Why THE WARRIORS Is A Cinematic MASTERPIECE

Stay tuned, bombers.
And the movie even has a group of sirens, an all-female gang named the Lizzies.
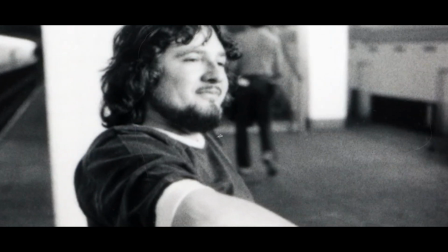263s
Walter Hill always said that the story only made sense to him as a comic book, and years later, when he supervised the director's cut,
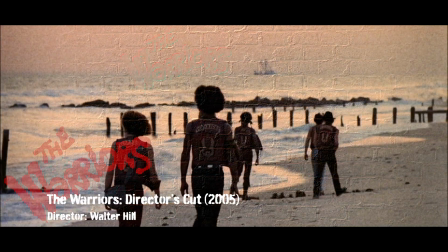272s
he edited in comic book style scene transitions and animations to allude to the myth and his originally intended comic book style.
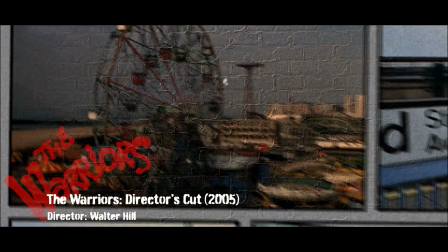281s
I don't think I had made my leap yet into the comic book sensibility of the piece. As a matter of fact, I think the film is almost only explicable in comic book terms.
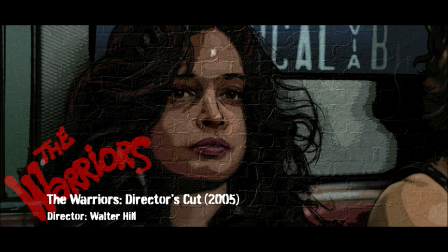293s
In many ways, there's a kind of good feeling about the movie too, almost silliness, but that was the intention.
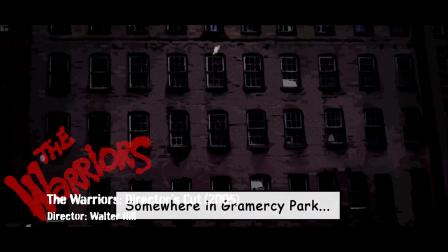300s
I later came to realize that the studio
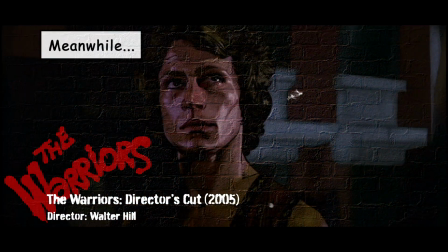303s
kind of forced me into the comic book idea, I think, because it was about the only way I could make it all make sense to myself.
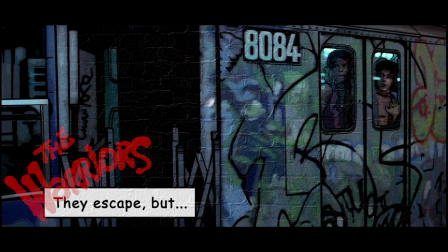311s
You had to create a different kind of reality. I only mention this as if you decide to watch the movie after this review, the director's cut is a cool addition to the story and gives nods to the Greek myth's influence on the film,
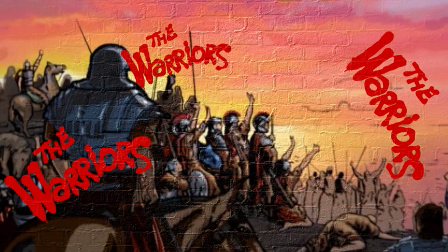325s
but I would advise viewers to start with the original, which is still available on DVD,
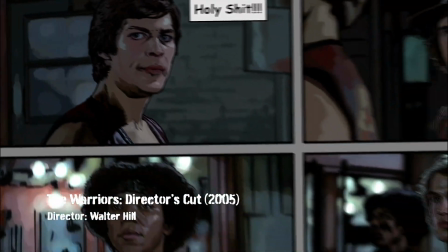330s
as I think the additions of the comic book inserts make the film lose its gritty edge.
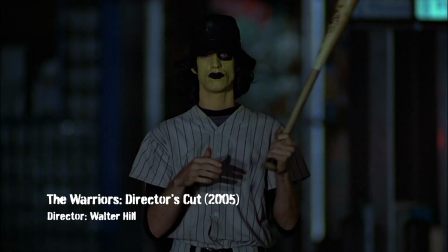336s
And even though The Warriors is definitely a fantasy film, and that was Walter Hill's intention, in fact,
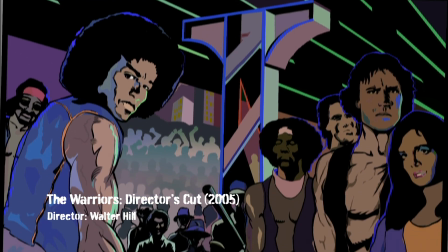342s
I would even go as far as to call the film a sci-fi movie because of its futuristic dystopian setting in a crumbling near future.
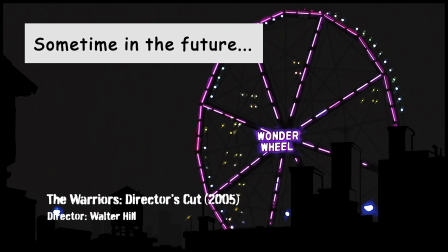349s
But for me, the comic book edits immediately dated the film,
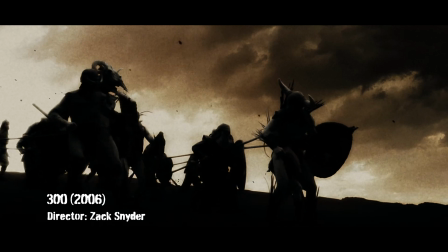353s
as they were added in the mid-2000s around the same time of films like 300 and Sin City,
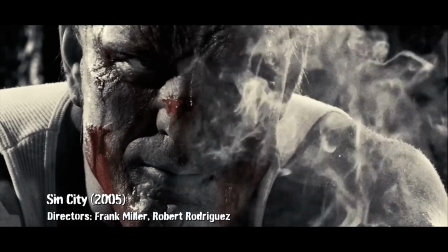359s
and the style doesn't mesh well with the beautiful 70s style nighttime photography.
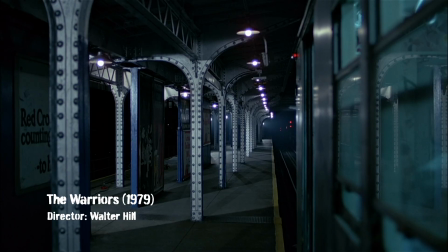365s Hey, wait a minute, I gotta ask a question. How come we're running?
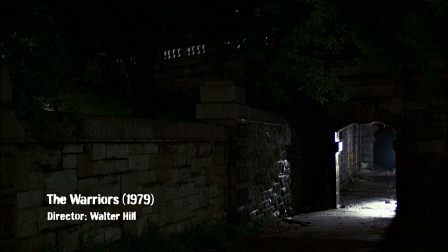369s
And the way that the crew used the derelict streets of late 70s New York to permeate the film with an atmosphere of dread and fear, which already gave the film a distinctive comic book and fantasy character.
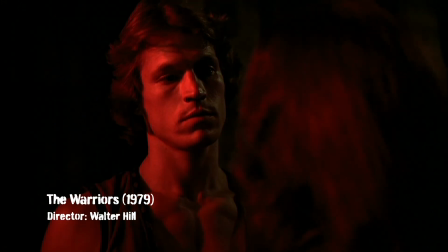384s Look, what do you got against me? You've been picking on me all night. You want me to tell you the truth?
I also wanted to mention Barry DeVorson's score for the film, which uses synthesizers and rock and roll,
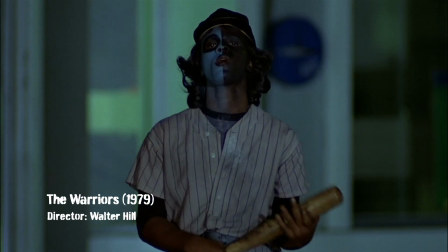397s
and also adds a sense of foreboding and dread to the movie, which at times even makes The Warriors feel like a horror movie to me,
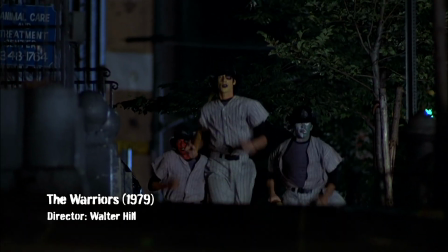405s
especially in the case of the gang's huge fight scene with the badass gang of the Baseball Furies,
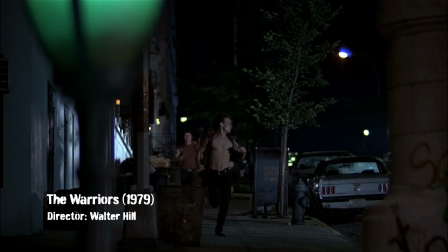411s
who were designed to be a mix of baseball and more 70s rock style makeup like the band Kiss. The Warriors is a real one-off, and Hill is a one-off director.
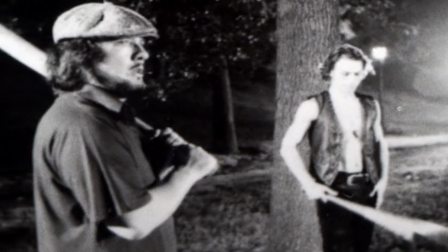422s
His mix of genres throughout his career make his movies pretty hard to pin down.
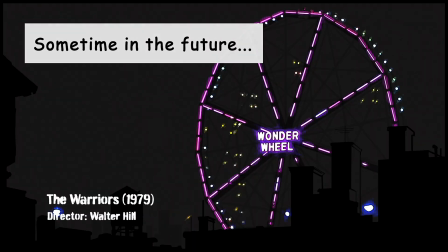427s
The Warriors is a mix of sci-fi, action, and I would say horror,
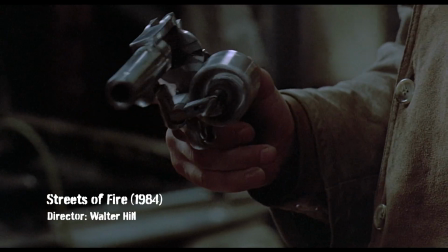432s
just like his other movies like Streets of Fire are mashups of westerns, action, past and future feeling settings, and even musicals.
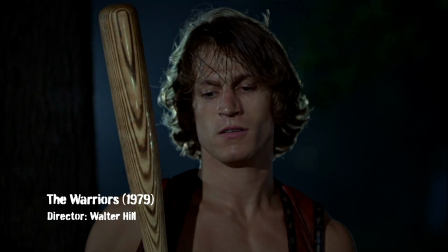440s
But sometimes, I guess that just works for a movie to make it unusual, and is part of what I personally think makes Hill a true auteur, because there's nothing quite like his genre mashup movies.
How come you're so happy about this? I'm having a good time.
The world of The Warriors is brought to us by Walter Hill, who is known for his distinctive style, simple, hard-hitting narratives, and dramatic action.
You gonna go for it?
World building is also something that I think Walter Hill does better than any other director. I don't mean by using copious amounts of CGI or inventing head-spinning rules that dictate the world in which the film is set.